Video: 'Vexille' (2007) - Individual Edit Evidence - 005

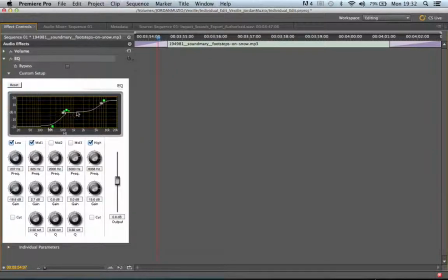[4:06]
I cut out some of the low frequencies to make it sound more tinny for the. I always forget that word.
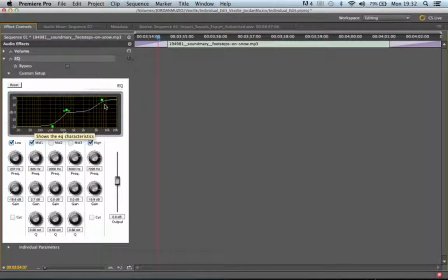[4:19]
Those special microphones. I've got it written down somewhere actually. Parabolic microphones. They're quite direct, but also it's a small robot, so there's other stuff going on as well, so I just wanted it to be.
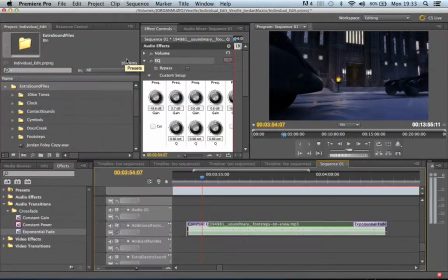[4:39]
And maybe, I'm thinking now, maybe it sounded better before.
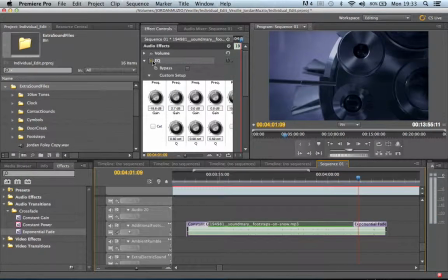[4:50]
Let's just turn that off again.
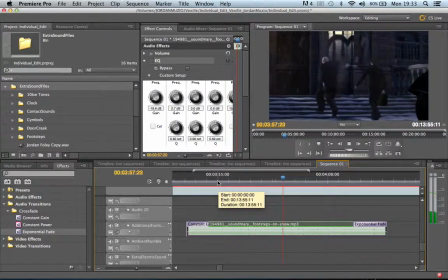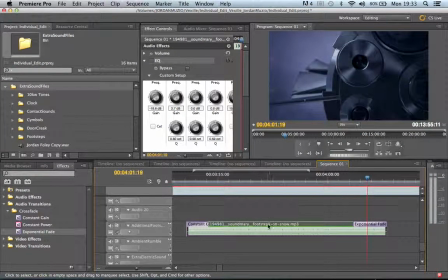[5:00]
Maybe they are more like footsteps, leaving it without the EQ on. If I put it with EQ on,
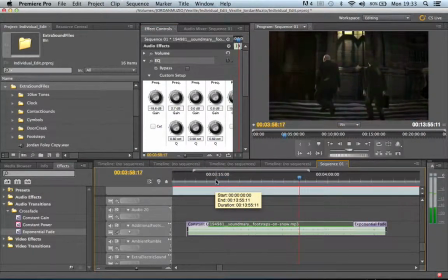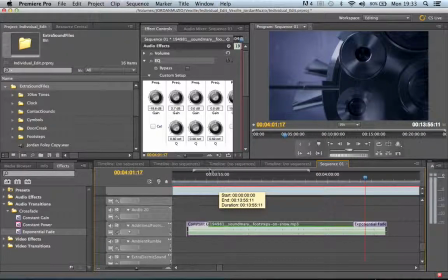[5:18]
I'm not sure about that. I think I might turn them off, to be honest, because I quite like it without.
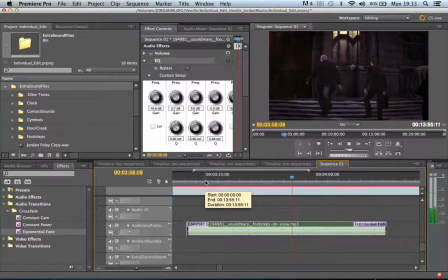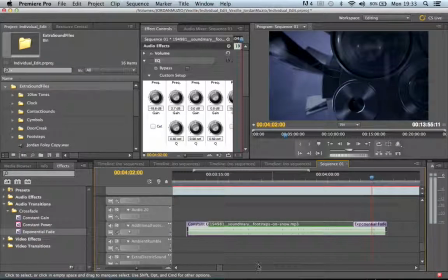[5:34]
I'm going to leave it without. I think it's better without. I'm not sure. Yeah, definitely better without. So what else did I add in?
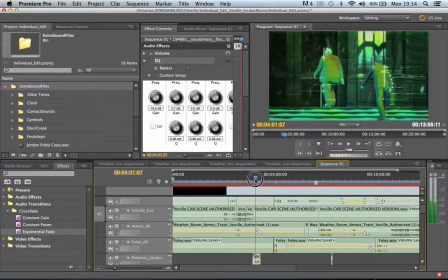[5:48]
I have adjusted the sound level between these
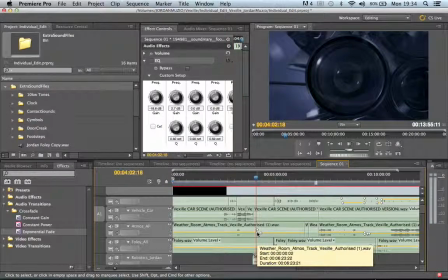[5:53]
with the Atmos track and this one. I thought it needed to seem a little bit louder when we were further away from this robot.
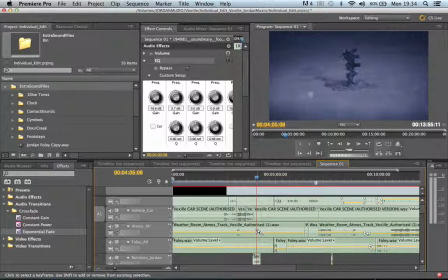[6:06]
So it just comes up slightly within everything. That's what these little keyframes are here for.
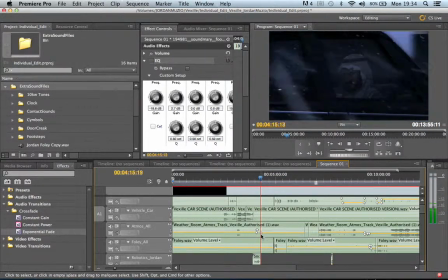[6:23]
I don't know whether to carry it on, but that's what they're for. I also added in, as you can hear just here, a clock sound to break up the room ambience, because it was quite soft and
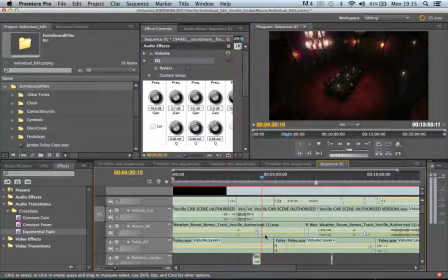[6:42]
well, just normal room ambience. There's quite a lot of lights, and the only sounds that I could find were fluorescent tubular lights, you know, when they flicker and hum.
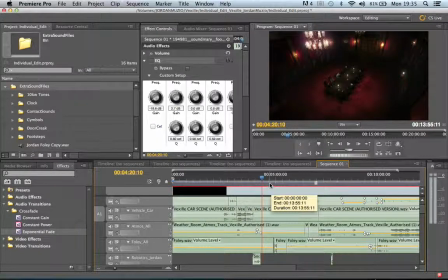[6:56]
So I thought it best to leave that as it was, and thought about adding in a clock tick instead, to just show how quiet it is. That's all it's there to emphasise. You know how quiet a clock tick is, and I just I
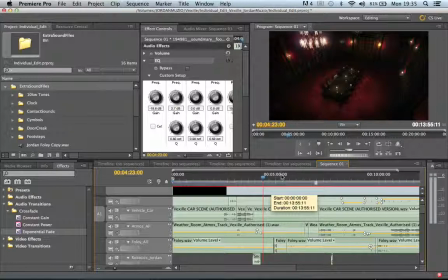[7:16]
wanted to get the atmosphere, like the almost piercing silence, I suppose, and all you can hear is this clock.
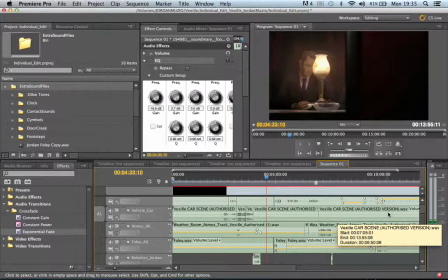So he opens the doors,
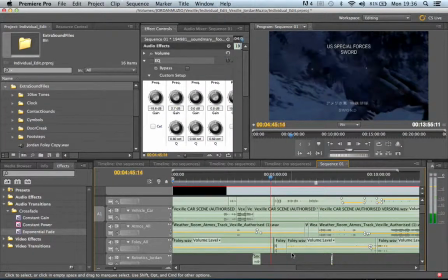[7:45]
the clock gets louder, and I added in this build-up sound, which goes quite nicely into the helicopter sound and the atmospheric sounds. I liked how that went. It was like a build-up to nothing, but we've got this.